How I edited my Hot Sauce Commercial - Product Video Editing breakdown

How's it going, y'all? So a couple days back, I asked you guys on my Instagram that what you wanted to learn about filmmaking. Probably most common response was that I should show you guys how I edited my hot sauce commercial. So here it is. This is how I edited my hot sauce commercial.
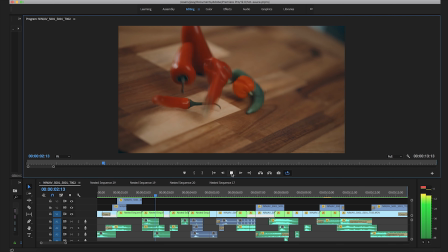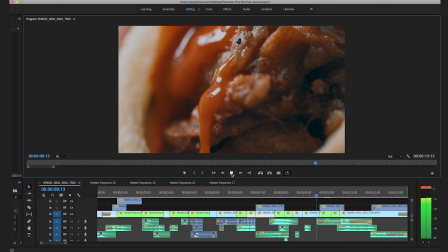And as a side note, this won't be a tutorial on how to edit with Adobe Premiere,
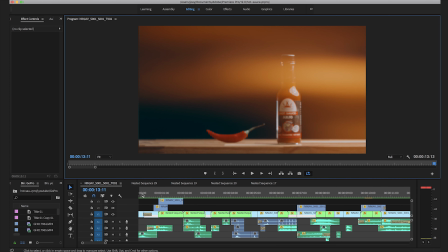0:39 but more of a walkthrough of my timeline. So like you already might have guessed, I edit all my videos with Adobe Premiere.
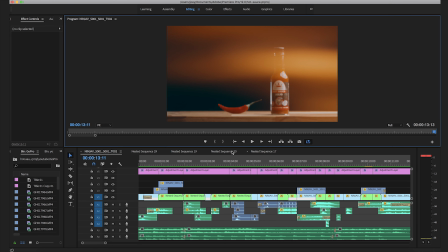0:47 And this is the timeline for my hot sauce commercial. I'll quickly show you what's what.
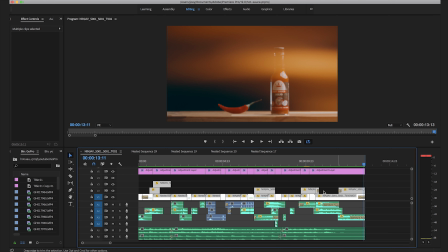0:53 Up here is where I have all my visuals stitched together. Above them on these adjustment layers is where I have all my color grading.
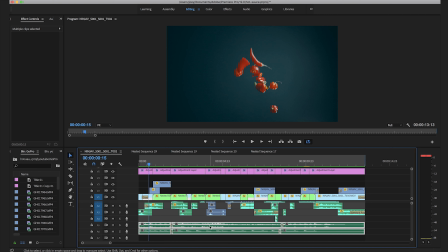1:01 Down here, these two tracks make up the song for the commercial, and these tracks are the sound effects. By the way, I recently made a video about sound design, so if you still haven't seen it, go watch it after this video.
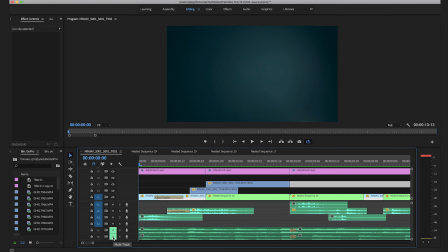1:14 Link down in the description box. Okay, the film starts off with shots of fire and chilies flying up and falling down on the tabletop.
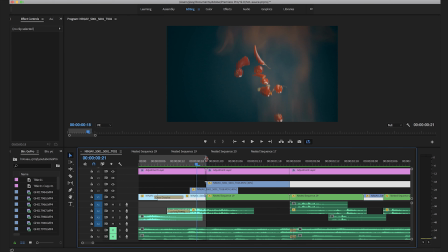1:22 The very first shot of flames and chilies is actually not all one shot. Because I filmed all these by myself, I had to shoot the flames and chilies flying separately.
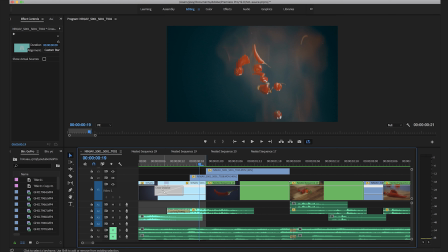1:32 With a simple cross dissolve, I managed to knit them together to make this look like a single shot.
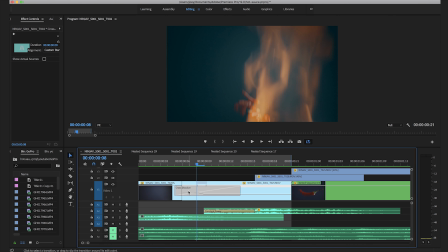1:37 This curve here marks a speed ramp that I used when slowing down the footage,
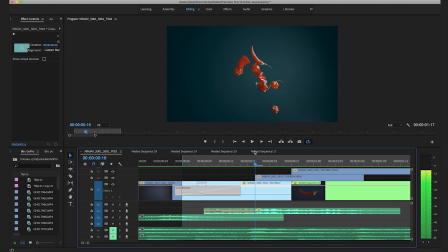1:43 at the point where the chilies reach their highest point. Before I cut to the next shot of this chili twirling in a close-up,
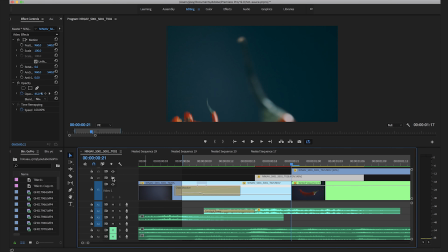1:51 I added a clip of flames on top to sell the feeling of continuous movement from my previous shot. To blend it all together, I literally just played with the opacity levels.
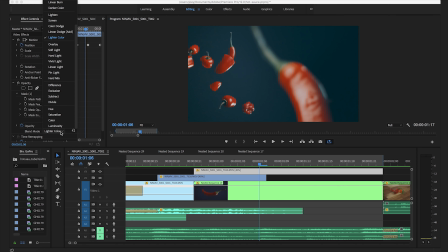2:01 Also added more flying chilies to the far back by simply masking and then blending it all together with lighter color blending mode.
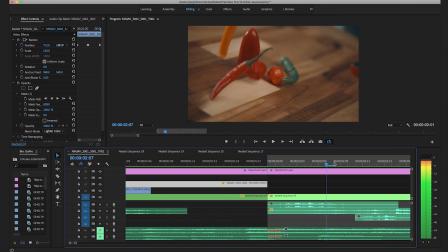2:09 When they hit the surface, the footage slows down with a speed ramp.
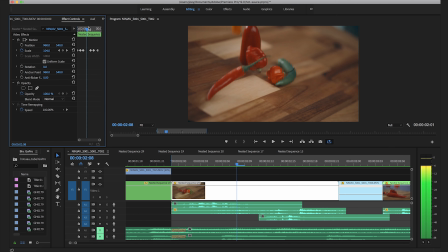2:14 I wanted to highlight the impacts with quick pumps by keying the scale in and out on each hit.
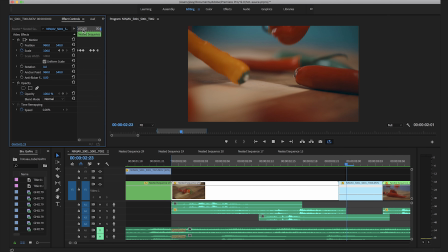2:20 Now let's play this back and see what the first sequence looks like.
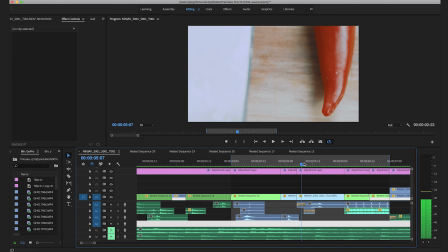2:28 Next up, we have the knife sequence. This is where all the chilies are chopped. This sequence is actually pretty straightforward.
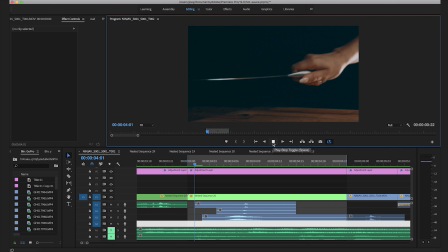2:34 Starting with the first shot, we have the knife that's coming from the left, then going up and ready to go down to cut the chili on the cutting board.
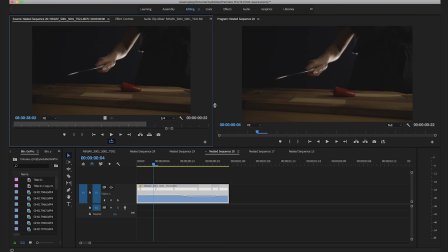2:43 The original shot was a lot wider and it looked something like this.
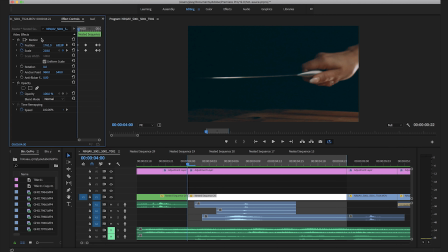2:47 I wanted to focus more on the knife, so I keyed the scale and repositioned the shot to emphasize the movement of the knife.
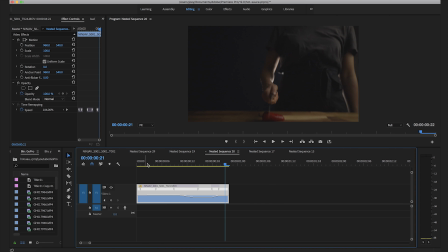2:54 I also added speed ramps to this clip. When the knife is about to hit the chili,
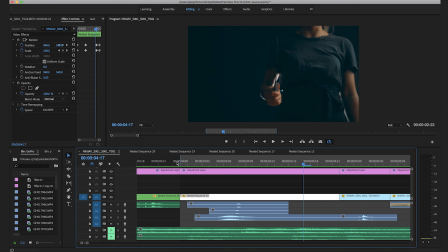2:59 I keyed the scale in with the last few frames right before I cut to this super close-up shot that I took with my macro lens. This way I tried to make the cut between these two shots look a lot smoother.
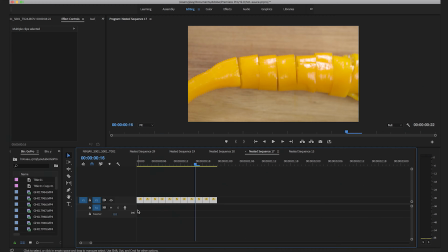3:13 Following two shots I created with simple stop motion animation. Also made a tutorial about stop motion animation, link down in the description box.
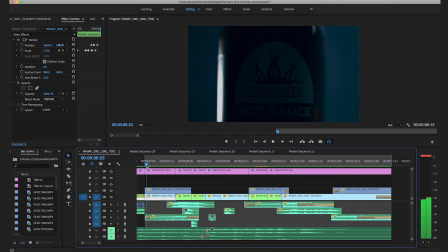3:24 Moving on to the last sequence. I started off with the reveal shot of the product.
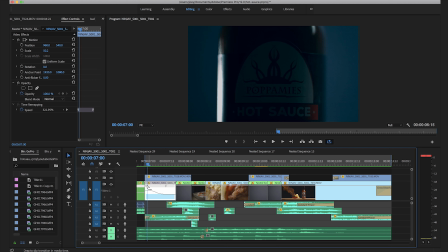3:29 The light reveal effect was actually made on camera, but I still decided to speed it up with a speed ramp to make the reveal a bit faster.
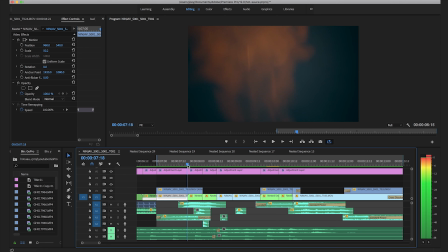3:37 And like I did in the beginning of the video, I blended a separate flame clip on top with soft light.
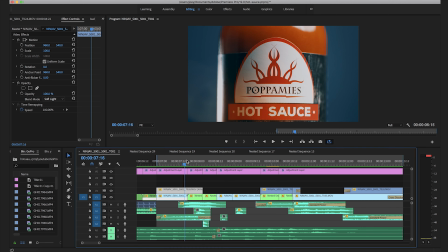3:44 It is the fire that takes us from this shot to the next one, where we see the hot sauce shooting out from the bottle.
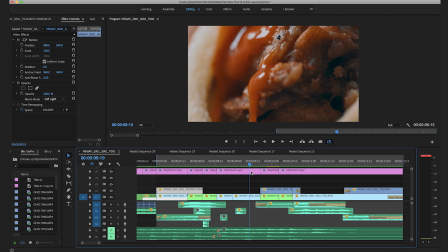3:51 Then cut to quick few food shots where the sauce lands on pizza and hot wings.
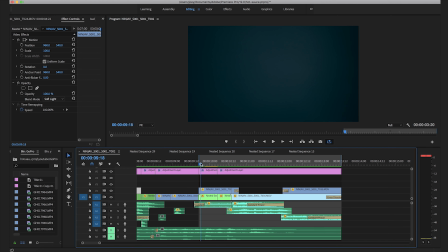3:57 Not really rocket science. With the ending shot, I wanted the sauce to fall down from the sky like a bomb, explode and then reveal the product.